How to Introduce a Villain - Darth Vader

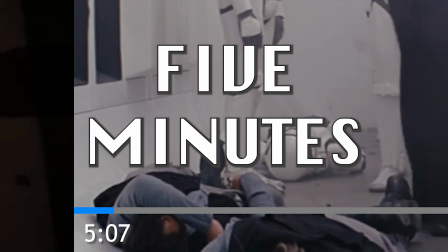(0:06)
Everything we need to know about Darth Vader can be understood within these five minutes.
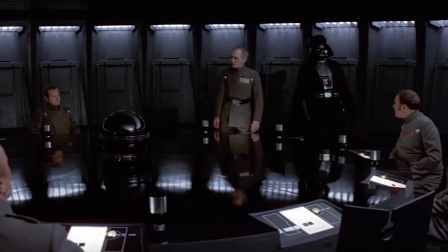(0:10)
His ominous presence, his affiliation with the Empire, and the fear he instills with those around them.
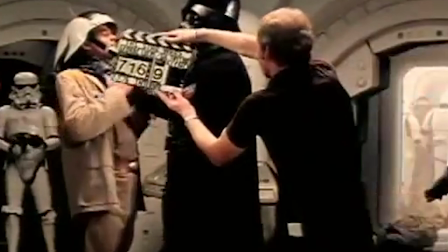(0:15)
George Lucas, writer and director of Star Wars, knew the power of an intimidating foe. Using visual storytelling, he created the most iconic villain in cinematic history.
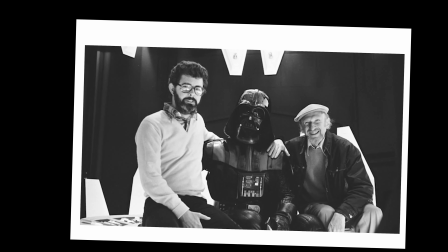(0:25)
Picture this.
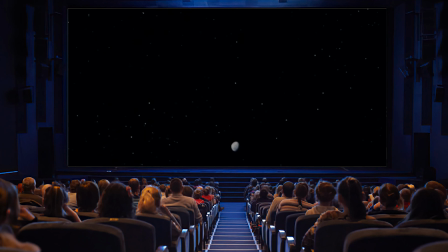(0:30)
You're in the theater watching Star Wars for the first time.
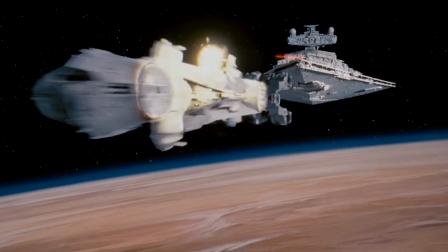(0:33)
The camera pans down and you're greeted by the terrifying vastness of space and a seemingly never-ending starship This smaller meekership has soldiers
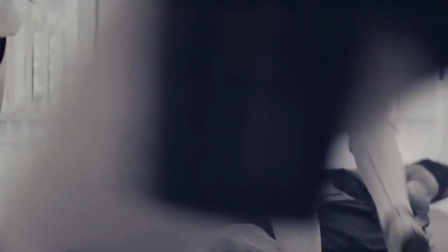(0:42)
desperately trying to escape the pursuing Imperial forces Suddenly the door to the rebel ship blast open and we see why they were so defensive Foot soldiers make sure to clear
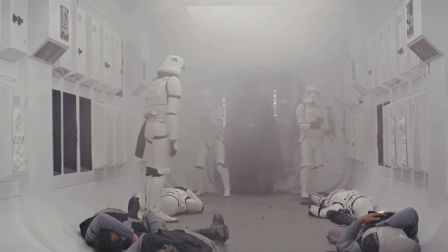(0:50)
the room and only then once the room has been neutralized a dark silhouette emerges Contrasting this white room with despair there.
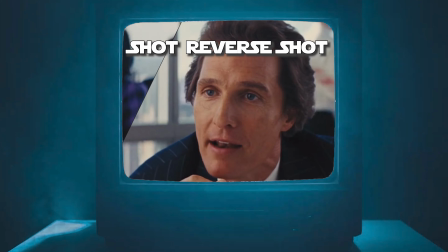(0:59)
Lucas first chooses to use the shot-reverse-shot technique that is masterfully employed here.
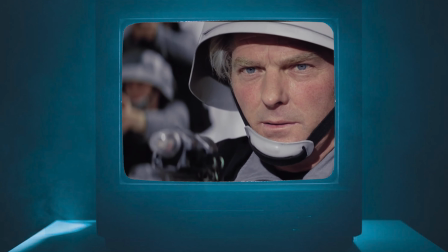(1:04)
We see the Rebels' fearful faces contrasted with the impersonal, emotionless gaze of the stormtroopers and Vader behind his mask.
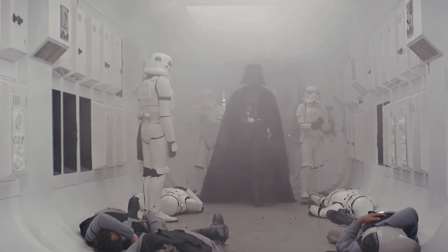(1:12)
And it's once these troopers neutralize the room, Vader emerges, instantly telling us that he likes to reserve his power for those who actually impose a threat to his authority.
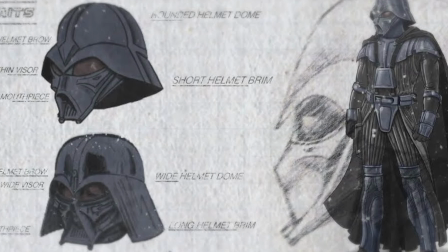(1:20)
And just the sheer design of his costume alone is intimidating, yet Regal, the cape, adds royalty flair and bellows as he moves,
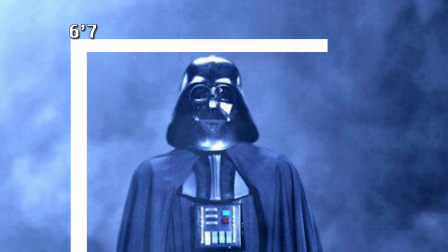(1:27)
matching the slow but sure strides he takes, while the sleek robotic mask adds a harsher, more menacing look to his character. But what makes his entrance truly iconic is the juxtaposition of scale.
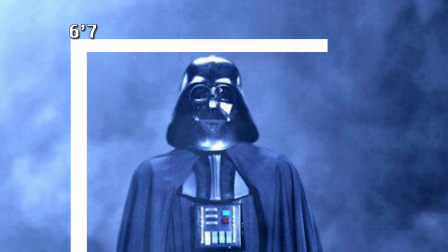(1:39)
He fills the frame, physically and metaphorically dominating the scene. The stature of Darth Vader provides a hefty gravitas and demands our attention.
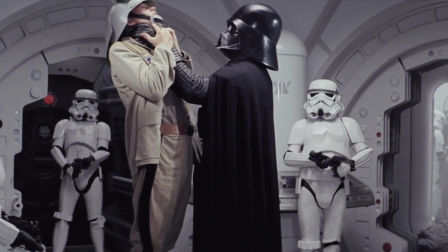(1:48)
Lucas again uses visual storytelling to reinforce Vader's 6'7 height and strength.
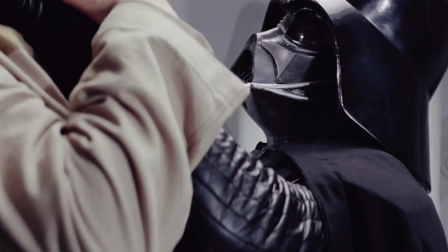(1:53)
He's clearly not to be messed with and leaves his enemy in terror.
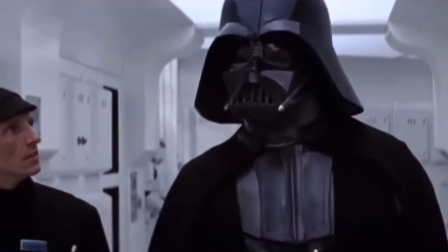(1:57)
And before we ever hear him speak, the haunting noise of mechanical breathing is the only sound filling the room.
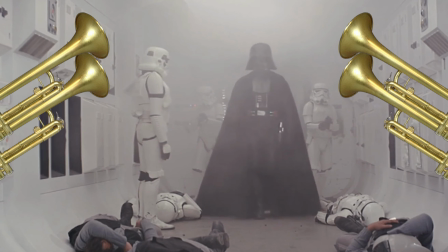(2:06)
It's a warning to those around that Darth Vader is nearby. As this unforgettable moment unfolds, John Williams' masterful score swells in the background, underscoring Vader's intimidating presence. When Vader finally does speak, the commanding deep voice of James Earl Jones is what we hear, giving him an unforgettable aura of authority and menace.
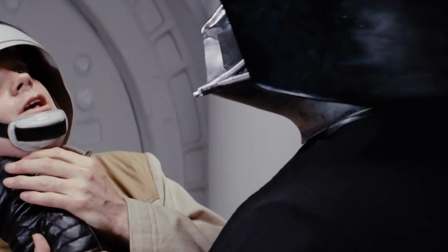(2:35) Where are those transmissions you intercepted? What have you done with those plans?
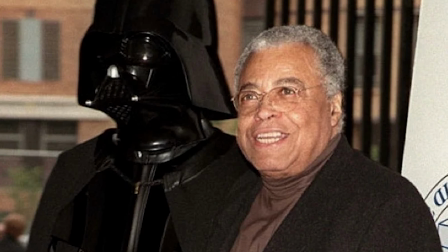(2:40)
Without James Earl Jones, there is no Darth Vader.
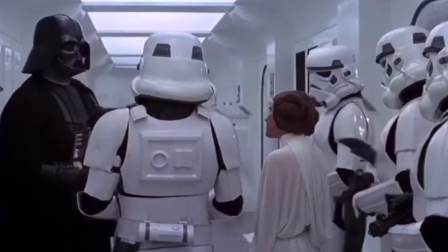(2:43)
Every word is said with clear intention and perfect delivery, so it's no surprise that Darth Vader has some of the most iconic lines ever.
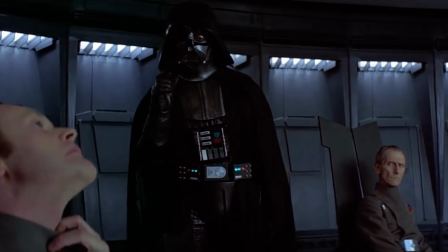(2:52) I find your lack of faith disturbing.
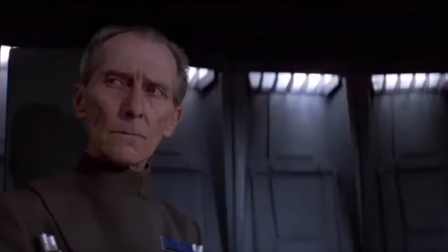(2:55)
On top of this all, the unknown factor adds to the suspense, making his first appearance a moment of shock and awe. Darth Vader is an enigmatic foe, but as we learn more about him, he never fails to lose his power. In fact, Darth Vader doesn't utilize the Force until 40 minutes into the film,
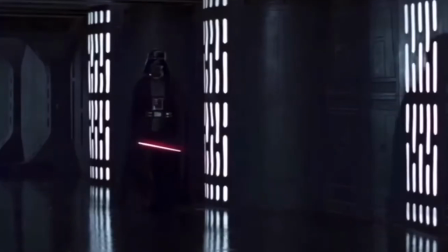(3:12)
only using it when a subordinate disrespects his power, and his red-blooded lightsaber isn't revealed until the last 40 minutes of the film,
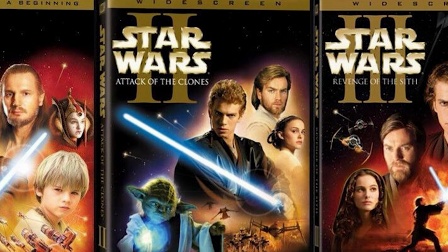(3:20)
and as the films progress, the backstory only gives more depth and meaning to Vader's character.
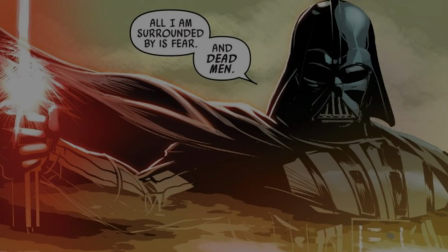(3:25)
George Lucas knew the power of visual storytelling was the right way to introduce a character, all the way back in 1977. He knew the script alone isn't going to elevate the movie, but also the visual aspect behind it. Using $11 million dollars adjusted for inflation,
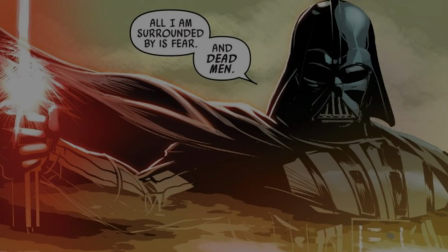(3:42)
Lucas created a movie with an iconic villain that would cost modern studios over $200 million to make. Star Wars A New Hope has stood the test of time and gave the world a villain that has transcended beyond cinema.
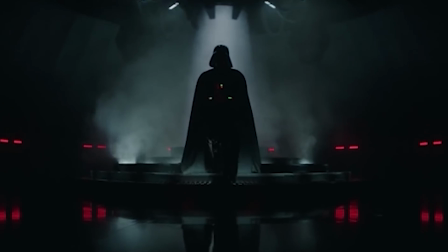(3:55)
Through countless novels, video games, and spinoffs, Darth Vader has remained a powerful foe and is worthy of being called the perfect villain.